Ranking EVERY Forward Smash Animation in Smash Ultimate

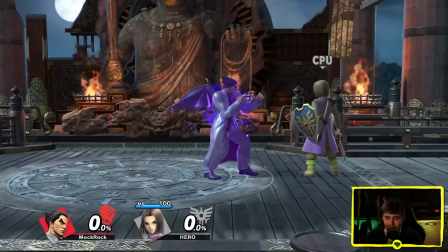(47:37)
I think that's a great call because this is a sick forward smash. Let's look at the transformation in slow motion.
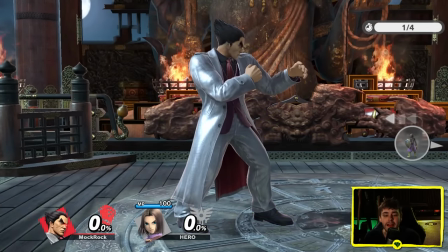(47:44)
Ooh, real smooth. Yeah, I really like the way that's handled. A little bit of purple lightning crackling on him too.
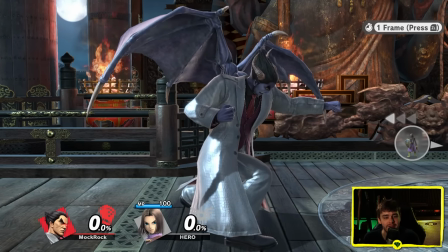(47:50)
Devil Model itself is really nicely done and I love that like ominous wing placement. It's a pretty stiff punch but that's actually in line with Kazuya's feel in Tekken.
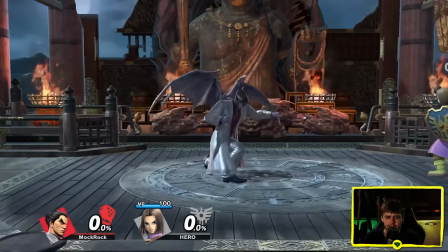(47:58)
I think some of these animations might actually be ripped directly out of Tekken if I remember right. Impact. Like it feels pretty good.
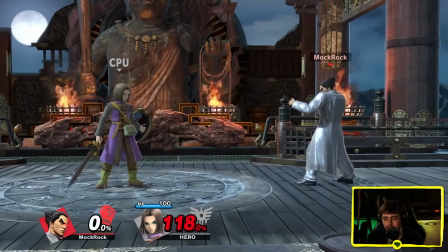(48:05)
The animation itself is nice but the properties of Kazuya's moves he has the Tekken hit leg aka very little hit leg so it
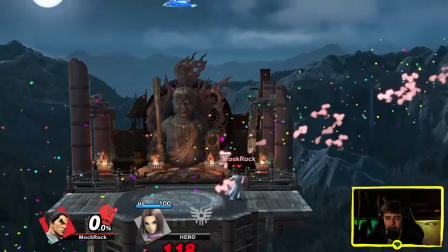(48:12)
is faithful but it's faithful in a way that means that outside of his home series this doesn't connect nearly as hard it as some of his competitors do.
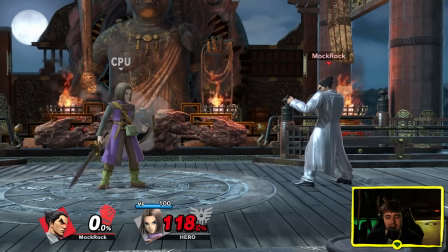(48:20)
It's a cool detail to be willing to bring over, don't get me wrong, but it does have some impact on him.
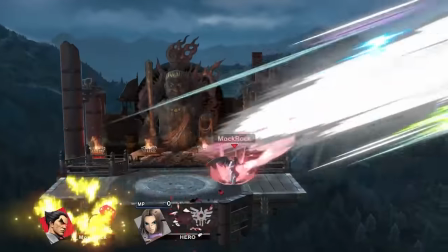(48:24)
Gets the blue zoom in effect on the sweet spot, which I guess kind of fixes that. Honestly, it's a bit of a weird thing to give the blue zoom to though.
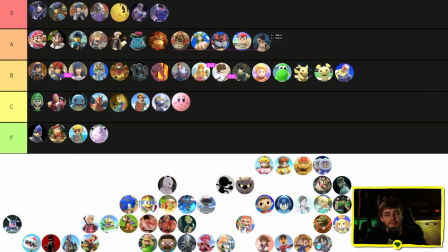(48:30)
We'll go A tier for this one. I do like it. I do like the devil form, although I will say it's not the most creative use of the devil form in his toolkit. You know, it's just a punch. Tekken is a game about punching people, so fair enough. But between that and the hit lag being a little bit of a downgrade compared to other characters, this seems fair.
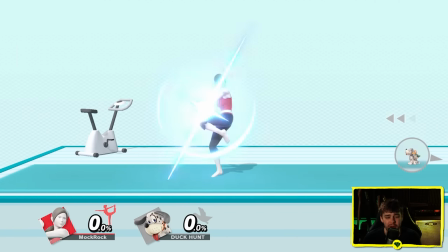(48:45)
Wii Fit Trainer. Wii Fit Trainer had some weird decisions made with her animations. I'm not talking about the yoga pose as the basis of a moveset thing.
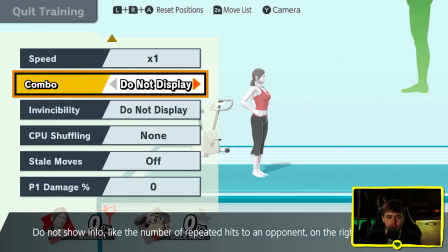(48:52)
I'm talking about she has like no squash or stretch or body breaking or particle effects of any kind.
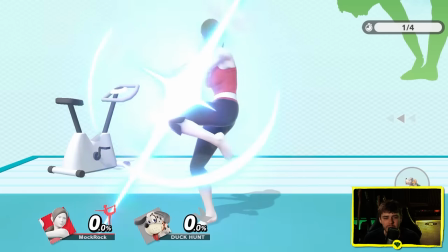(48:59)
As far as I know, she may be the only character on the roster who can say that. There you go, completely clean. And it's supposed to be like she's a realistic character maybe,
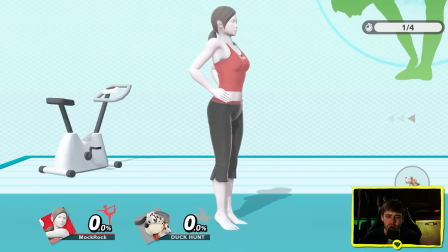(49:07)
but I mean we have other fairly realistic looking humans too, even more realistic humans, and they at least get particle effects.
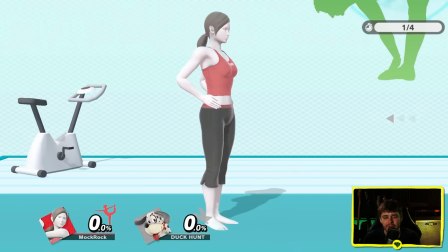(49:13)
Like there are no motion smears, there's no nothing. The actual animation looks a little bit stiff too, and I don't think it's just entirely because of the lack of motion smears.
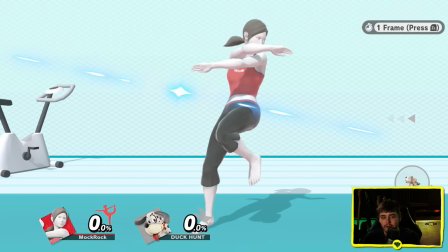(49:21)
So looking strong, looking strong, looking strong. Decently leaning into it. Oh, that's actually a good lean.
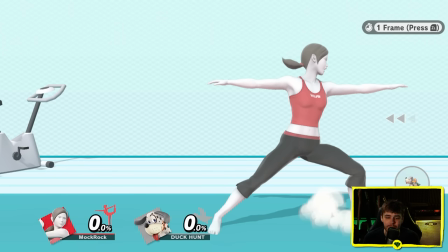(49:27)
Oh, but the second she touches the ground, she actually starts reeling back. So she's not really following through.
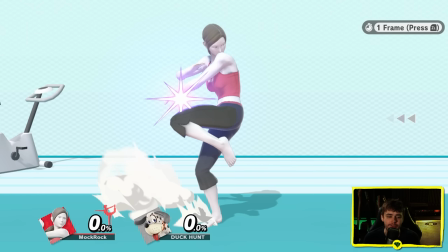(49:32)
Even here, giving it another look. She's actually not leaning back as far as some characters do. It's just because she's supposed to be, you know, a fitness instructor.
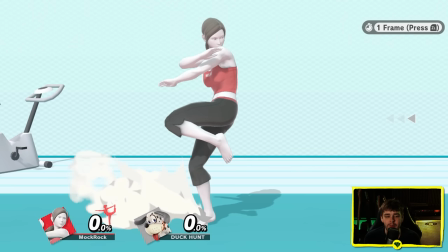(49:40)
She's supposed to be really balanced, I guess. but that balance kind of comes at a bit of a cost because here it looks
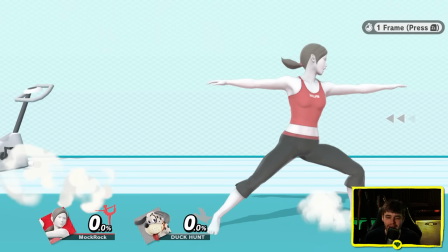(49:46)
like she's throwing herself into it but the pose can't have her do that and the yoga pose gimmick thing like i guess it's kind of interesting but at the same